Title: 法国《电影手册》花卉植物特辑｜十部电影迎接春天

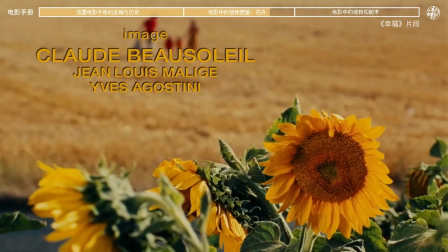[8:18]
对于其他事物不屑一顾就像电影中那个自私的男人贪婪的追求着更多的幸福完全没有注意到
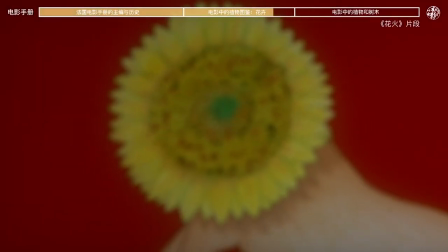[8:26]
他正在背离和抛弃自己的家人说到向日葵看过花火的朋友也许记得电影中那只向日葵狮子
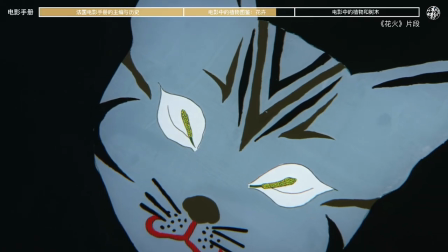[8:34]
拥有白鹤玉眼睛的鲸鱼和猫蝴蝶兰脑袋的蝙蝠
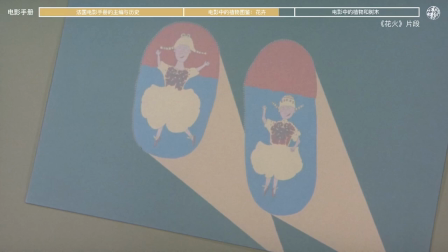[8:38]
还有百合花女人最后还有穿着文心兰翩翩起舞的人曾经有位浪漫主义哲学家说
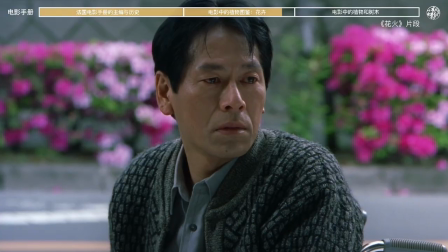[8:45]
每一株植物都有着迷惑灵魂的特性这句话完美地诠释了文心兰在花火中给人的感受
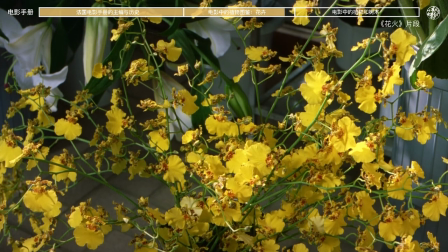[8:52]
画家眼中的花卉交响曲被这朵魔幻的文心兰打断
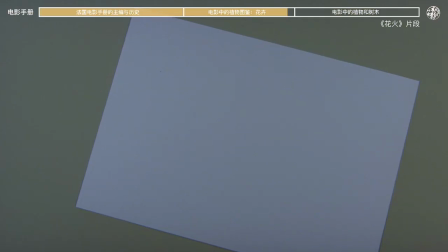[8:57]
他们相互凝视仿佛看见彼此的内心剪辑的节奏也在这里被暂停文心兰独特的存在
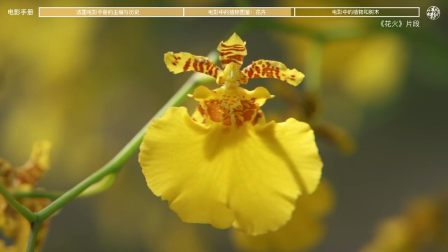[9:04]
抵消了画家心中所有的灵感独占了白色画布最后两个轻盈的身影生长在画布上
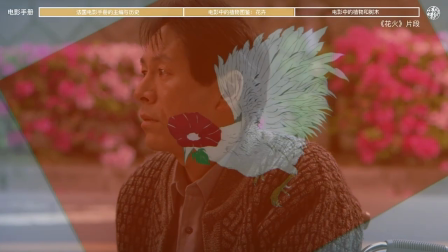[9:12]
永远的停留在我们的脑海中关于更多电影中画卉的名场面
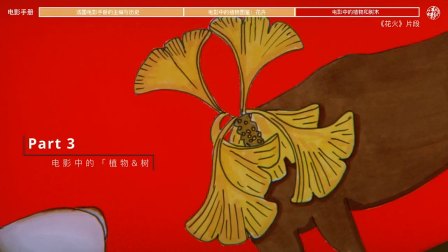[9:17]
欢迎大家留言分享我们赶紧进入下一个部分电影中的植物和树木
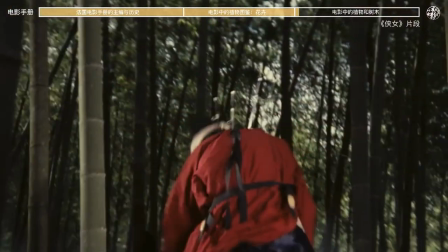[9:22]
竹子绝对是我们在亚洲电影中最常见的植物无论是胡金泉的侠女还是李安的卧虎藏龙
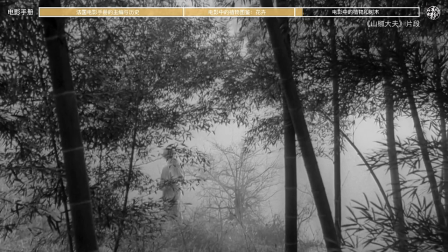[9:29]
而首册的编辑说让他印象最深刻的竹林场景要述高口歼二1954年的黑白电影《山交大夫》
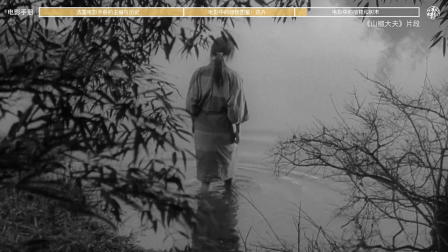[9:38]
安寿为了让哥哥逃脱奴役选择了自我牺牲这里的镜头被茂盛的竹叶遮挡兄妹两人从此阴阳相隔
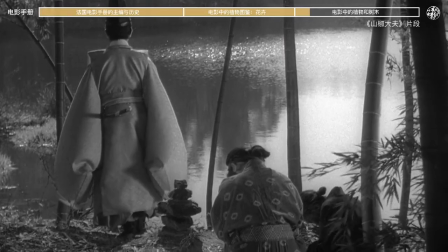[9:47]
日后当哥哥回到妹妹死去的地方这一次湖面风平浪静
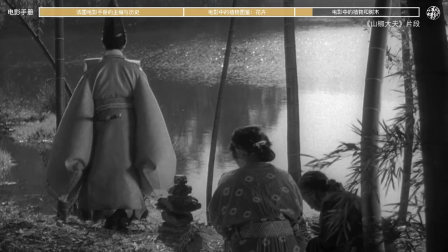[9:52]
画面中只剩下了竹子的枝干哥哥的背影就如同这一颗颗坚韧笔直的竹子
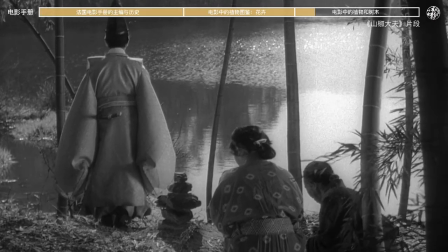[9:58]
他更加坚强了成为了竹中之竹蕨泪是一种神秘的植物
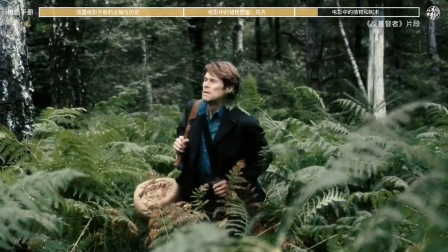[10:03]
一生不开花不结果通过孢子进行繁殖在《反基督者》中威廉达弗实验的角色
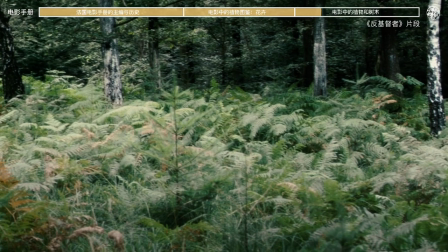[10:10]
先后两次渗陷在一片绝类植物中仿佛他早已迷失方向于是这恐怖的事情即将降临
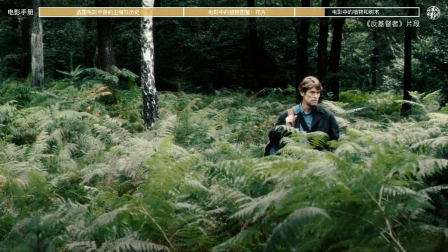[10:18]
导演拉斯丰提尔说绝类植物是萨满和巫师让人产生幻象的关键道具在神话的维度
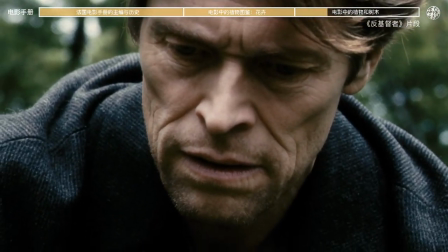[10:26]
绝类植物更是地狱复仇女神厄利涅斯的化身
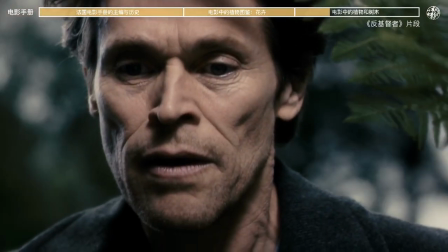[10:30]
绝类植物像谜一样的繁衍扩散如同恐怖的气氛在不知觉中笼罩着我们
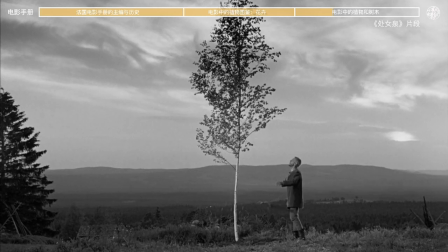[10:36]
在那些影史的名场面里树木也是重要的角色之一在伯格曼的处女拳中如果没有这棵山坡上的小树
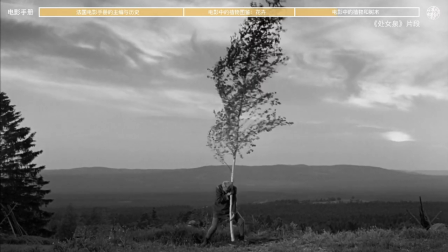[10:45]
我们就无法目睹这场人与上帝之间的搏斗这是一种在北欧很常见的画木优雅 纤细 笔直
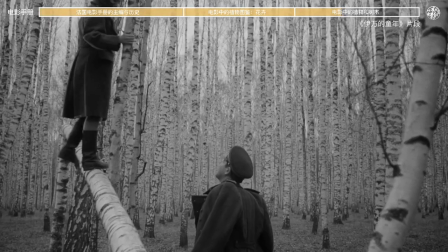[10:53]
在塔克夫斯基的长篇处女作《一万的童年》中玛莎靠在一棵白花树上黑色的眼眸如同树干上的眼睛
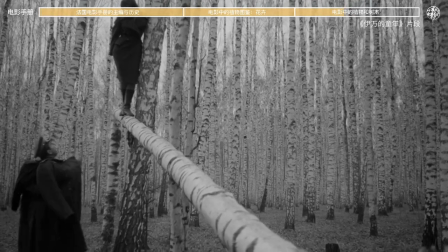[11:01]
整个画面呈现出一种无限镜像让军官沉迷其中无法自拔
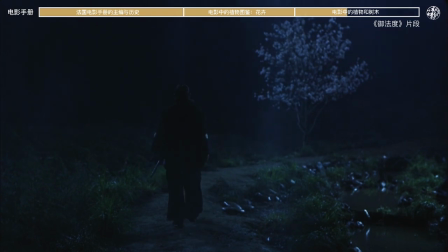[11:07]
说到电影中的树木肯定少不了日本电影里的樱花树樱花与武士的对照已经是不言自明的象征
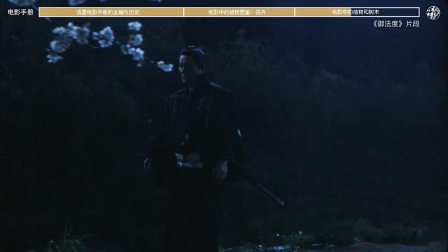[11:15]
他们的生命转身即逝在死后达到审美的巅峰在大刀主的电影《欲法度》中伟业武饰演的武士
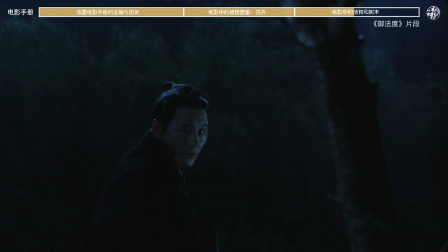[11:23]
用剑砍下樱花树的枝条这是一次对美的亵渎如同武士道德毁灭
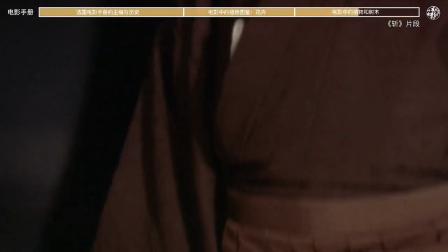[11:33]
在三位言辞导演的展中男主角用樱花树枝代替了剑
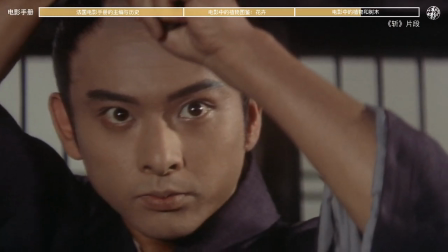[11:38]
当他把树枝对准了敌人的喉咙他把自己变成了一棵樱花树
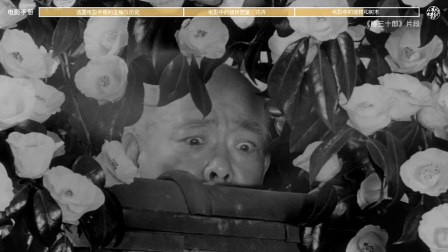[11:44]
与樱花相反的是日本的春山茶主要盛开在冬季并且花期很长
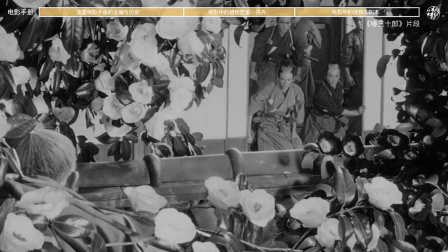[11:49]
从12月到来年的3月份一整个冬天你都可以在日本的寺庙和寻常的百姓家中
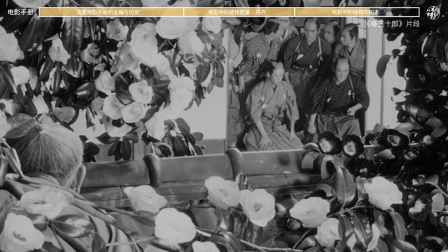[11:56]
见到春山茶在黑泽民的《春三十郎》中三川敏郎饰演的武士以春山茶为自己命名
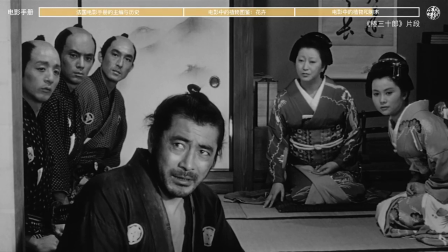[12:03]
为这位愤世嫉俗的浪人添加了不少浪漫色彩为了让镜头中的红色山茶开得更盛
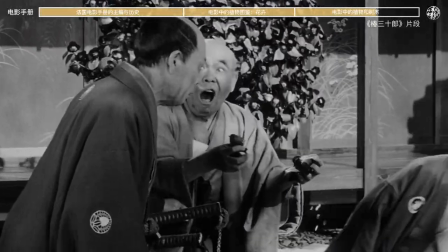[12:10]
佩泽民甚至要求剧组把山茶花涂黑当无数白色的山茶花被投入溪流中
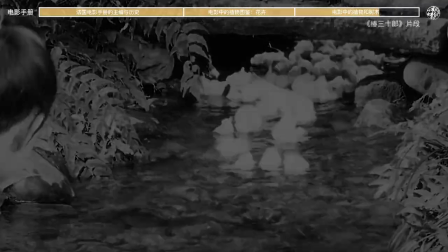[12:16]
不仅送来了进攻的消息更是美景与胜利的丰收时刻说完欧洲和日本的树木让我们回到美国的加利福尼亚州